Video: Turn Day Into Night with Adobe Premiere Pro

You're about to watch Posting Day for Night, and I wanted to remind you that you can find more videos and content about producing and sharing great video at videomaker.com.
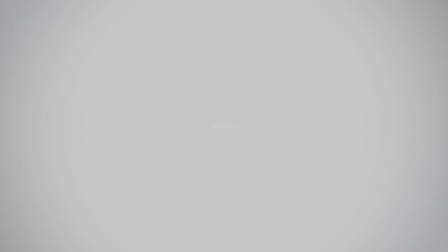To check it out, just click on the link in the description below. For more great content, go to videomaker.com.
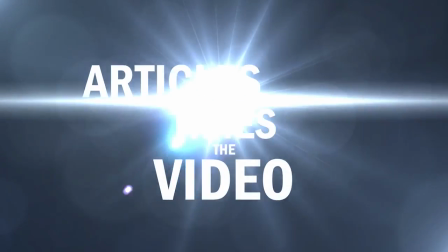Four times the video. Articles, forums, reviews, and more.
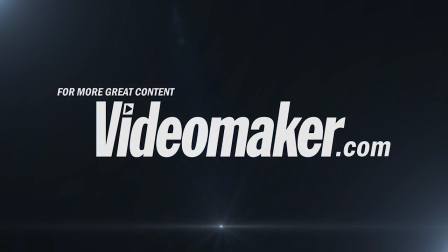Videomaker.com. Day for Night is a great technique that can take footage that looks like this and turn it into footage that looks like this. In this segment, we show you how to finish off the Day for Night look in post-production and how to fix some common issues with your footage. Let's get started.
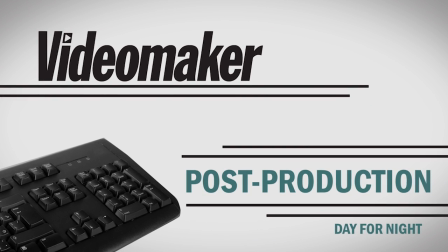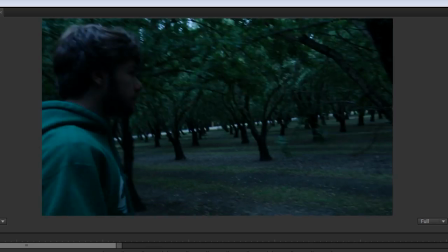All right, so we're in Premiere here, and we've got this footage that we shot for our Day for Night shooting tutorial.
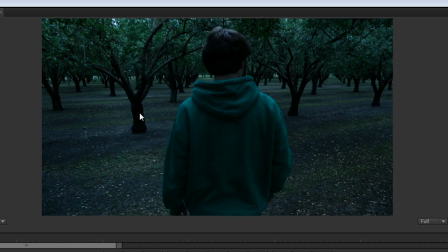Just wanted to note real quick, these shots were basically shot about two stops underexposed with 3200 white balance, so that's why we have a little more contrast than normal, and it's a little bit bluer than normal. So let's finish that look with some post-production techniques.
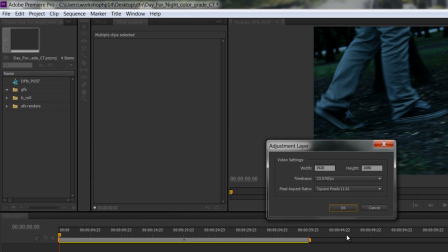First thing I'm gonna do is right-click, new item, adjustment layer. If you don't have adjustment layers in whatever program you're working in, you don't have to have one.
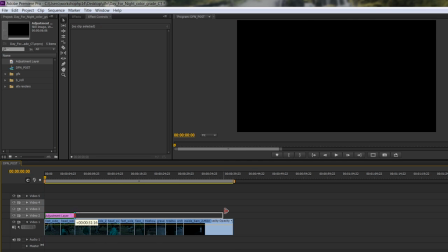This just makes it to where I can set the settings once. I don't have to copy paste onto each clip.
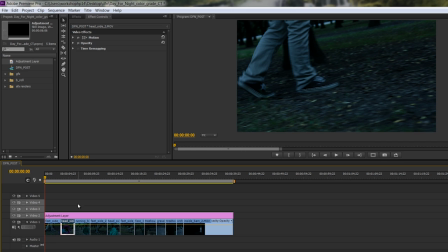So if you don't have that luxury, there's a lot of other ways to get this done, but the settings should be the same.
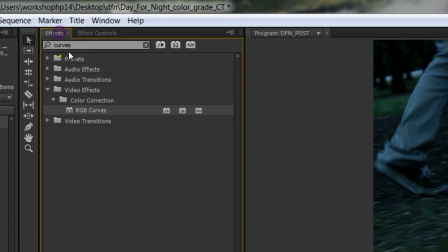So next step, let's do a, I'm gonna load the fast color corrector.
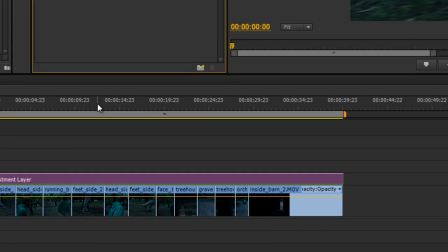So in your system, it might be hue saturation or something of that nature.
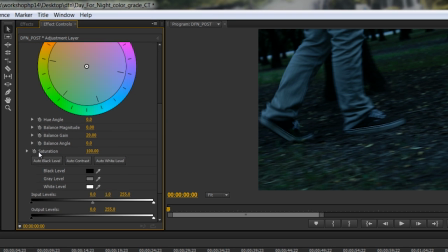But basically all we're gonna do with this is take the saturation down quite a bit. Basically at night, you know, there's not as much color as there is during the day, so we're just basically pulling some of that out.
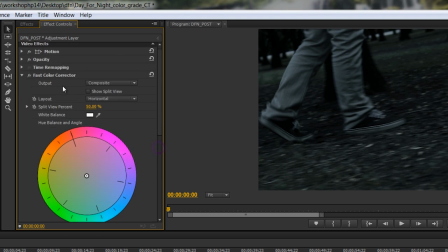So you can see in the greens here especially, if I go ahead and turn the fast color corrector off,
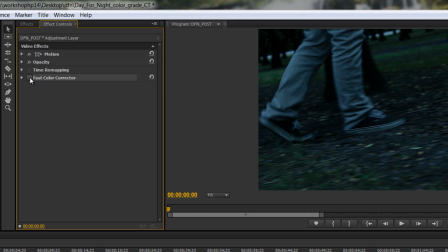you can see how bright and vibrant these greens are, and when I desaturate, it basically knocks them down, looks a little more nighttime-ish already. Okay, so that's all we're doing with fast color corrector. The next step is gonna be to do some curves.
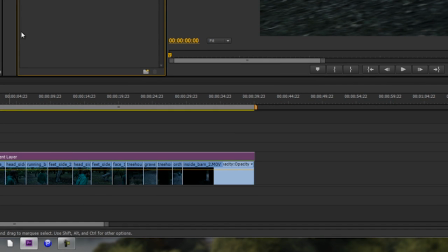So you can do this with a combination of levels and color correction,
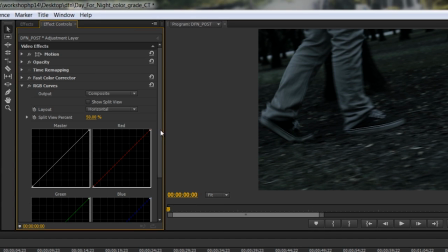but I prefer to do it this way because the curves are kind of like a one-stop shop for everything we need to do here. So first thing,
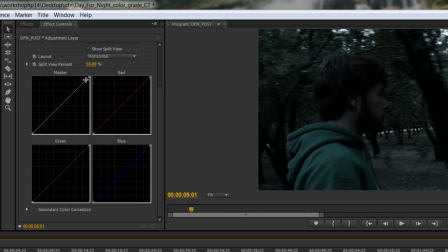I'm gonna move it to a shot with his face in it. Okay, first thing is we're gonna bring our white levels way down, right?
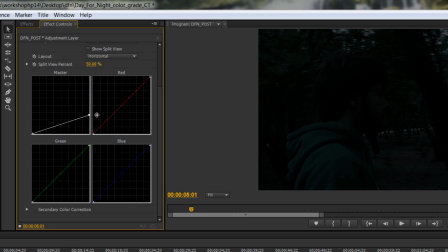Because it's not that bright at night. So maybe even that far, and then maybe we can push up a little bit of those midtones to bring some of that back. So I'm just gonna stick with that for right now.
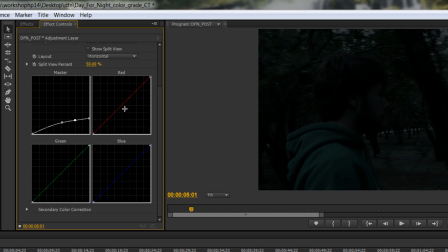You know, it's all to taste, of course. And then the final thing we're gonna do here is I'm gonna take out some of the red, okay? And then I'm gonna introduce some blue. Because for whatever reason, film uses blue for moonlight.
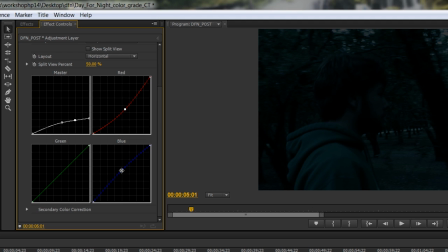I don't know if it's actually blue. I would argue that it's probably a little bit closer to black and white, but that's what what we're used to, so that's what we're gonna go with. All right, so let's see. Let's see a before and after here.
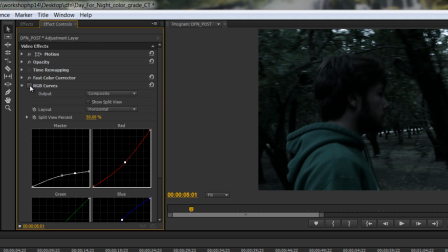So without RGB curves and with.
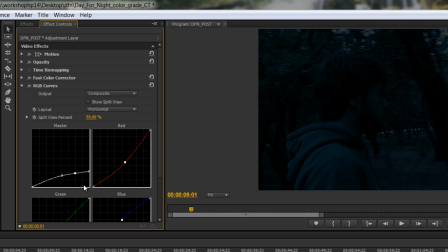We can always make some fine-tuning adjustments later, but for now, I think we can move forward.
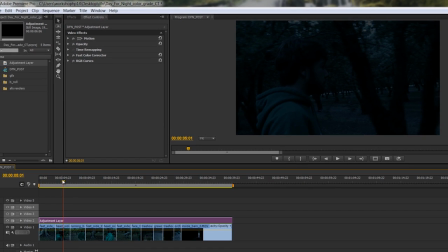So the next thing that we have to deal with is some sky issues. So even though we say don't shoot the sky, it's a little easier said than done sometimes. So we've got some in here, and then on our follow shot, we've got a little up here, right here.
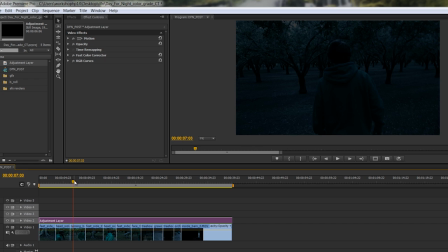So there's a couple different ways to do it. But in this case, we actually found that the simplest solution here was simply to scale our footage up.
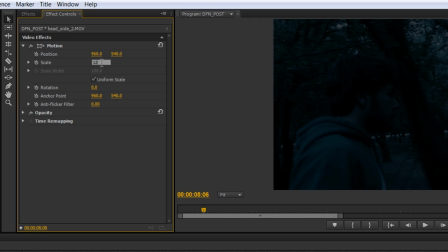Now, I don't always like going up this high to 120, but because of the nature of this footage, it's at night, there's already like a lot of loss of detail here. It doesn't bother me that it's scaled up. And then of course, we're gonna reposition it a little bit.
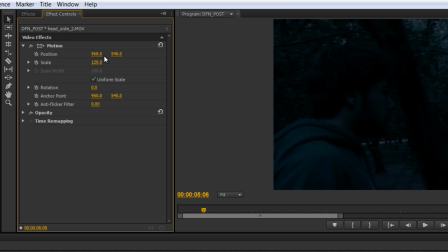So let's go 968 and maybe like a 424.
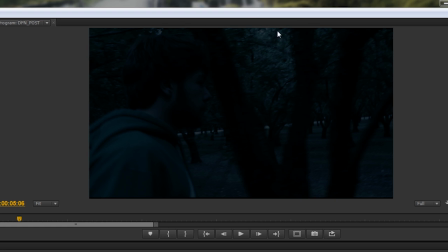Okay, so basically that got rid of those major sky areas that were really just kind of giving away the fact that maybe it was still daytime.
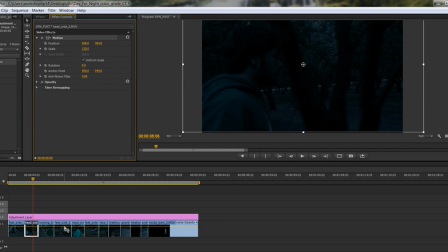I'll go ahead and copy that and paste it onto our other shot like that. And then we will go to this running behind shot and let's see.
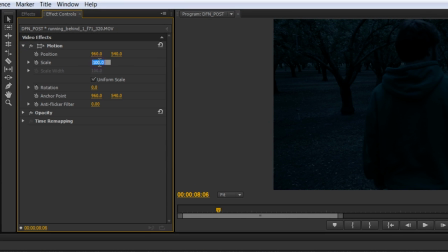Let's go 120.
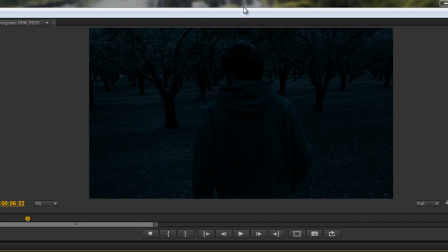Okay, so basically it was upright in this area. So that looks pretty good. Okay, so let's scan through the rest of the footage here and just kind of see how we're doing. So that stuff looks pretty good. Scrolling through.
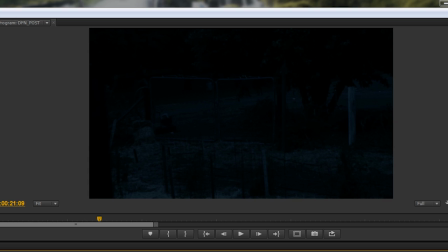Okay, this shot, we called it the treehouse shot because it literally was shot from a treehouse.
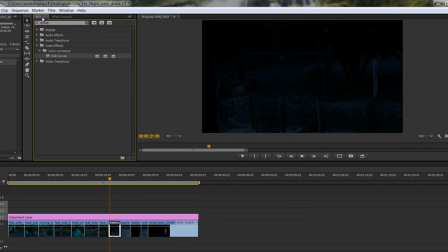It looks a little darker than the rest of the shot, so I'm gonna go ahead and just add a curves adjustment to the shot itself, not to the adjustment layer, because we just wanna bump up this shot a little bit to match. Maybe around right there. Okay, that's better.
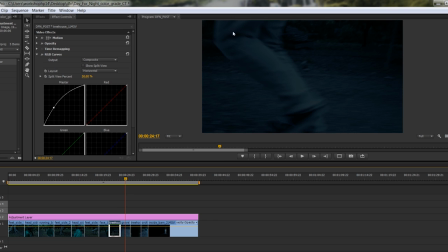And then this was not an accident that he is actually, his feet are running the other way. We took the shot from this angle, and basically there was a bunch of sky that we couldn't get rid of in the
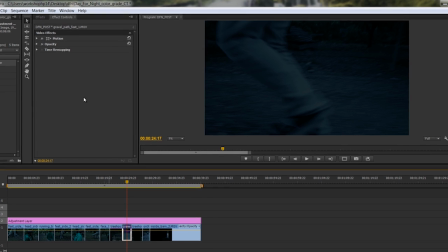shot. So basically what we decided to do is flip it around, shoot the other direction, knowing that in post-production, we would simply flip it.
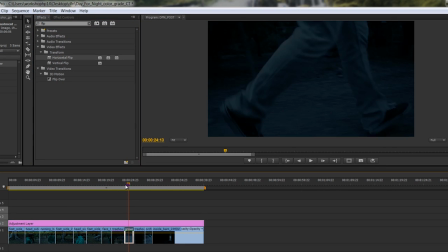So let's do that, okay. Boom, magic. All right, so that looks good. And then this shot actually to me looks a little bit too bright comparatively. So we'll just add a curves adjustment to that one as well. And we'll go the opposite way and just bring it down a little bit.
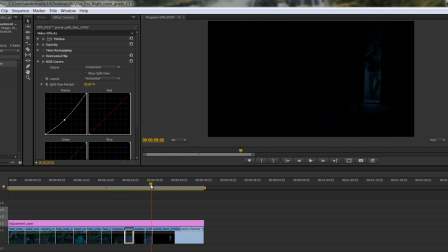Okay, that's probably good. Okay, so we've got our treehouse shot, we've got the running shot and the barn shot.
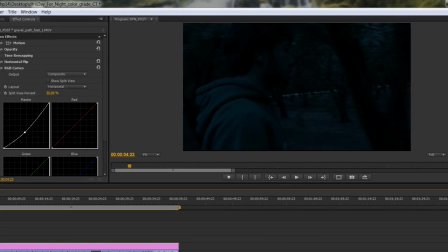So we're on our way, and the last couple things I would do is there's still a little bit in some sections here,
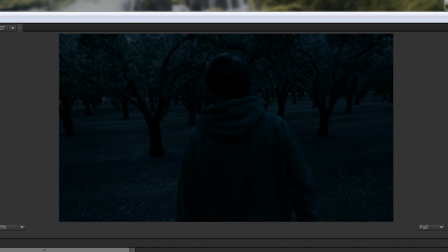like right up here, where the sky is just peeking in a little bit, not too bad, but I'm kind of a fan of adding a vignette anyway, and in this case, it's gonna double as just making the shot look a little cooler, but also maybe hiding a little bit more of those ones that are peeking through to the edges.
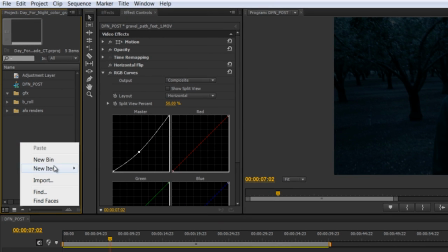So let's do it. Right click, new item, transparent video.
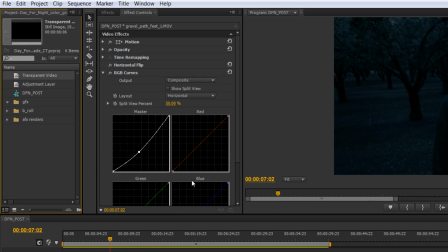Now, of course, there's a bunch of plugins that'll add a vignette for you.
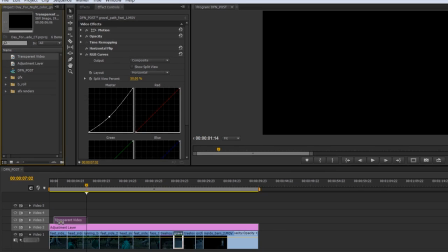I happen to have those plugins, but just in case you don't, we're gonna demonstrate doing this a different way here.
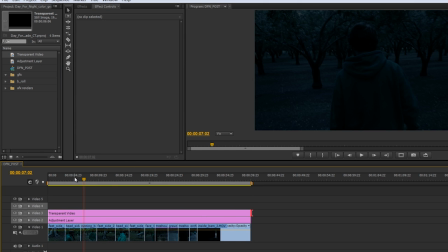Okay, so we've got our transparent video.
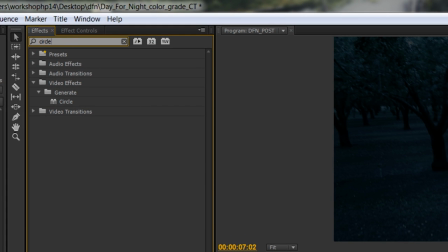Now let's add a circle effect to our transparent video.
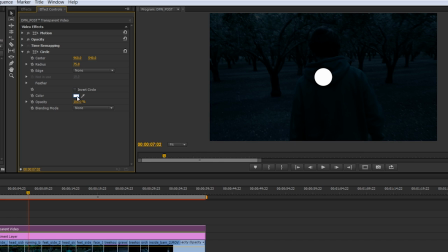Perfect, not quite. Okay, so let's make our circle black and then let's invert it. And let's kick up our radius here quite a bit, maybe around there.
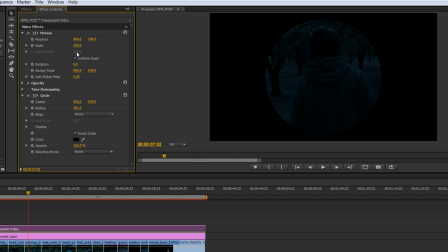And then what we can do to get it positioned differently, let's uncheck uniform scale, and then let's scale that width out quite a bit, because I want it to be a little heavier on top than the sides, but that's probably good.
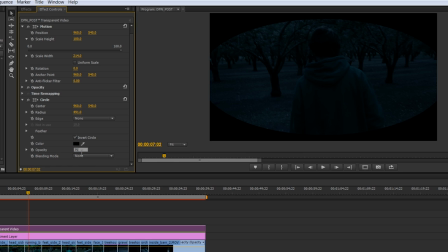Okay, and then we can take our opacity down a little bit, maybe to 75, and then we can take our feather up. That's probably good. So it's just, if I turn it off, you can see, especially in this top area right here is what I'm looking at.
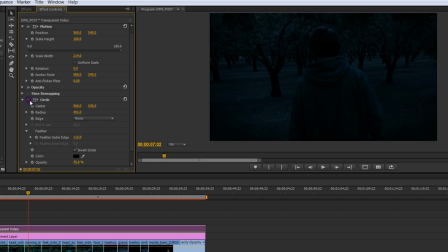If I turn it off again, you can see it's just kind of closing that shot in a little bit. And getting rid of any little remnants of sky that might pop through the top.